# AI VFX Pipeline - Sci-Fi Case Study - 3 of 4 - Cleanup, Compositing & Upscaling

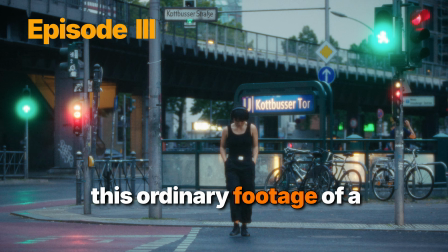[0:00]
Welcome to a new series where I show you how I transformed this ordinary footage of a street in Berlin, Germany into a futuristic cyberpunk scene.
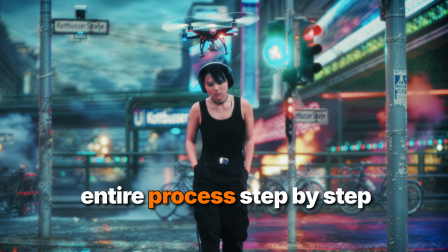[0:08]
We'll walk through the entire process step by step,
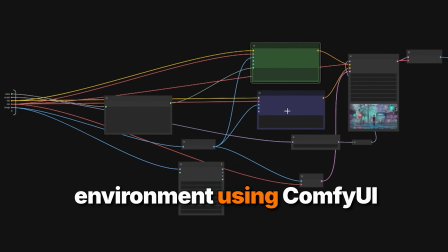[0:11]
from analyzing the original plate and generating the sci-fi environment using comfyui to compositing and delivery to final color grading.
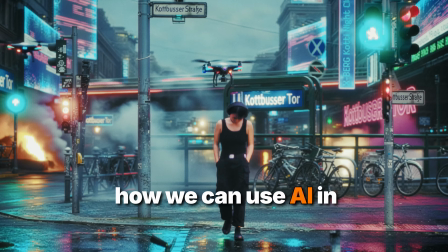[0:20]
As with all of my projects, the goal is to demonstrate how we can use AI in professional cinematic pipelines to achieve industry standard quality,
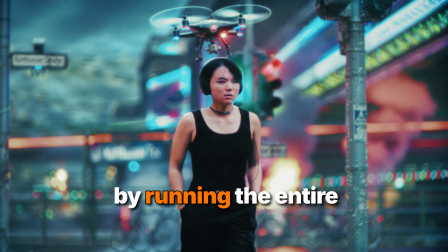[0:29]
all while maintaining total data privacy by running the entire pipeline locally on my own machine. Let's jump right into it. No data centers have been used in the making of this video.
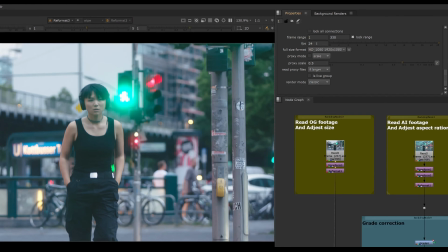[0:39]
Okay, so back into Nuke, as you can see, I set the project setting to 330 frames and 24 FPS.
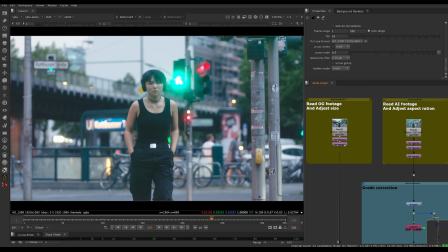[0:47]
So we compensate for that mistake that I did before. Here I read the original footage and what we got from comfyui. I already matched them. But what you get is more like that, you see? So you need to fix the aspect ratio here.
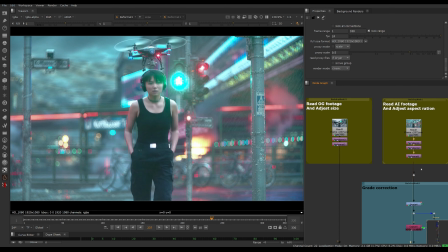[1:03]
And this is what I did here, just like reformatting and adjusting the aspect ratio and squeezing it a little bit.
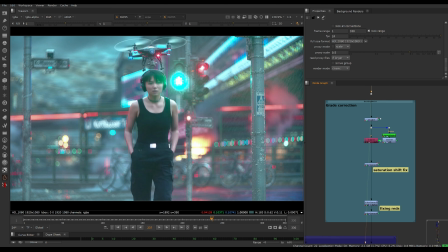[1:11]
So the first thing that I did here is to grade it.
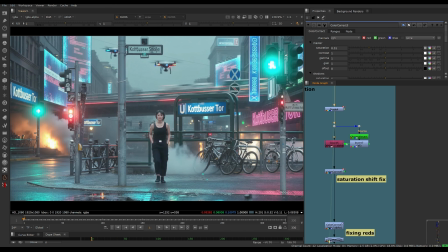[1:15]
Here I just do a little bit of chroma key because I found there is some kind of weird red, you know, like look at those reds here.
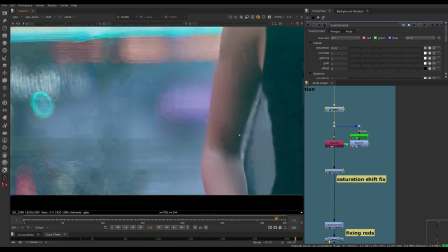[1:23]
They look very artificial to me.
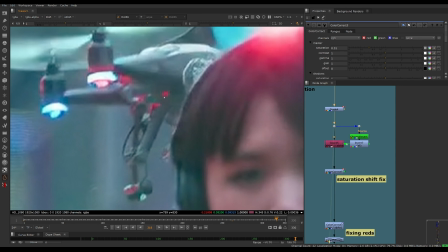[1:28]
Here, for example, you see I get those kind of really weird reds that I don't like.
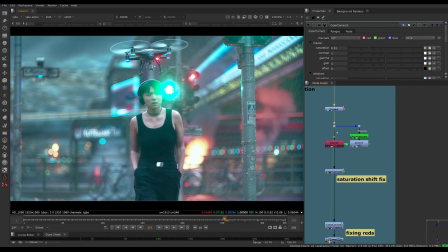[1:34]
So I just want to saturate them down a little bit. So this is what I did here.
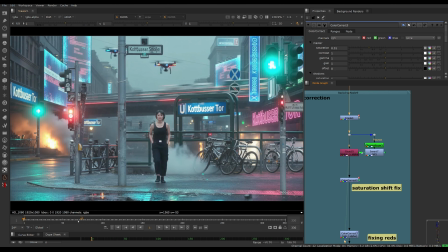[1:39]
And also if you look at the shot, for example, let's take this frame and frame 100 and compare them. You will see that the first shot is much less saturated than frame 100.
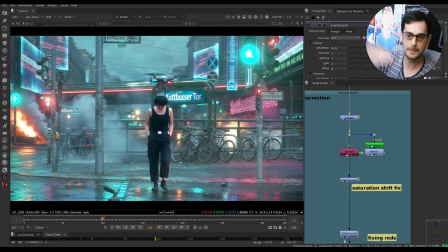[1:51]
So there are some kind of ups and downs in the saturations as we go.
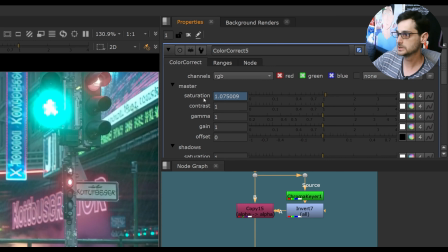[1:56]
So this is what I did here. I just animated this saturation bar.
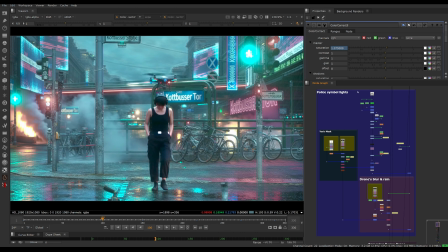[2:00]
Okay, going down from here, I have this node tree to fix the little drone here.
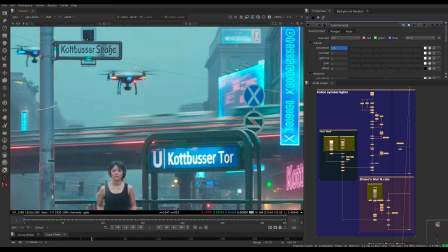[2:08]
The police drone really looks like an AI. So I invested a little bit of time in fixing it.
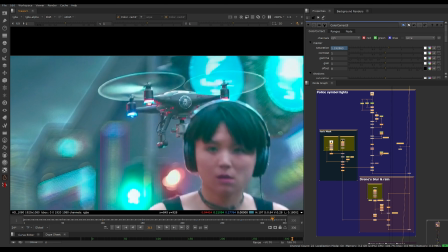[2:14]
And while I was here, I also decided to change the symbol here to make it look like a real police symbol.
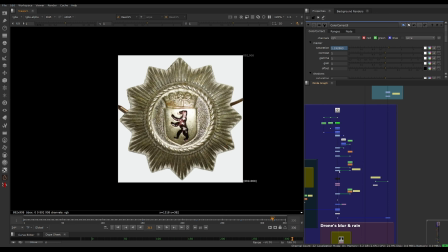[2:21]
So I got the Berlin police symbol here and I cut it and I did some grading and black match,
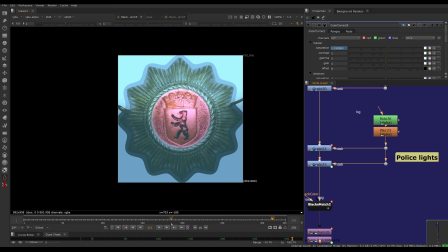[2:30]
and here I also did a little animation so you can see change color, like the police color,
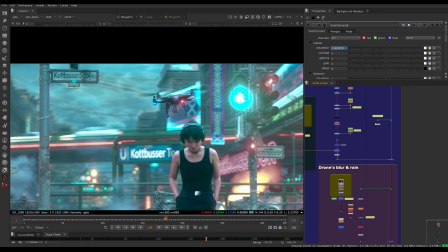[2:37]
red and blue. So this is here. Of course I tracked it and match moved it.
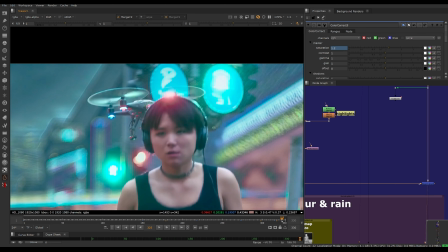[2:45]
So now we have the symbol of the police behind on the drone.
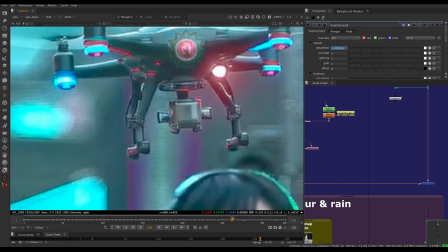[2:51]
But as you can see, even when I zoom in, you can see all those hard lines and the texture is really AI looking.
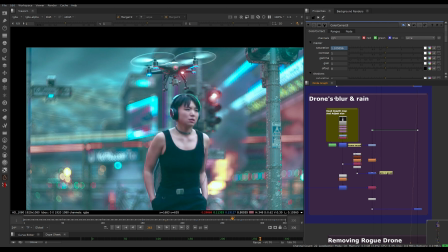[2:59]
So what I did here is like adding blur and adding the rain because the scene is rainy.
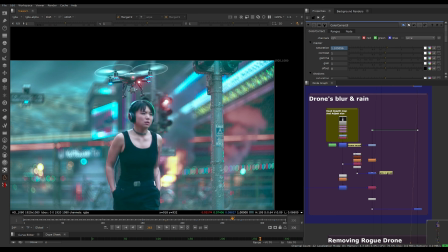[3:05]
As you can see, there are some rain, but the rain is not appearing here.
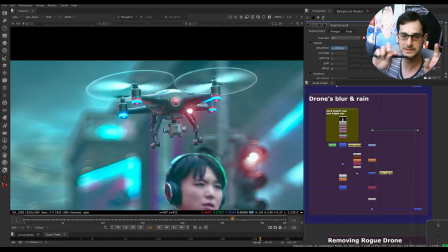[3:09]
And I find that a lot of time that when we detect something as AI looking, it's because it's lacking some texture. It's look a little bit clean and plasticky.
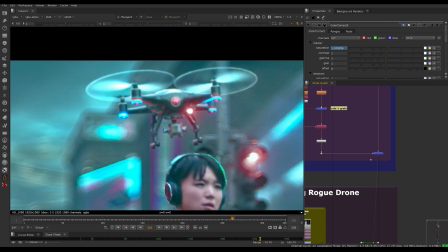[3:17]
So I find that if I add the rain on top of it, if I put a little bit of grain and blur, it's already giving me a better result.
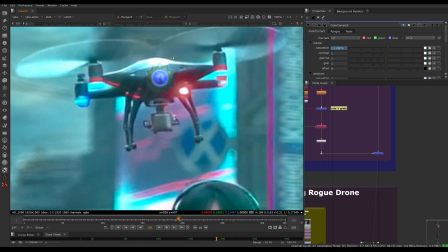[3:25]
So this is what I did here, and this is the final one. If I play a few frames, you can see there is like more rain in front of it.
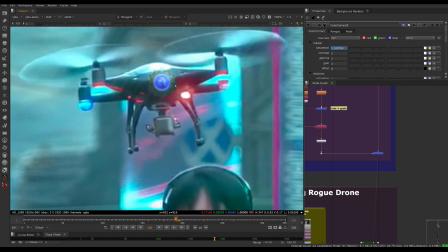[3:36]
Now I'm not saying that I did a very good job here,
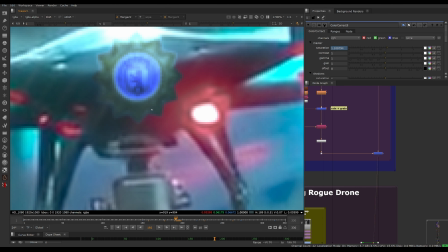[3:39]
like of course I should have compensated for the red light on the symbol, but I didn't do it. And this is also something I want to address. I'm not going to deliver this project. I'm doing quite a rough job here as a compositor because I have very limited time to work on it.
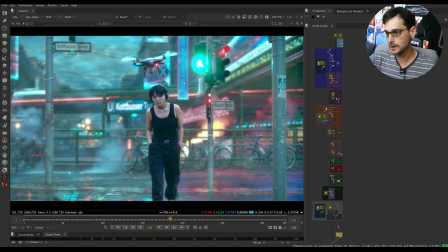[3:56]
And I'm skipping a lot of parts like the red lights, and later you will see again. And this is also why I'm using Nuke non-commercial, because it's not a commercial project. It's only for educational purposes.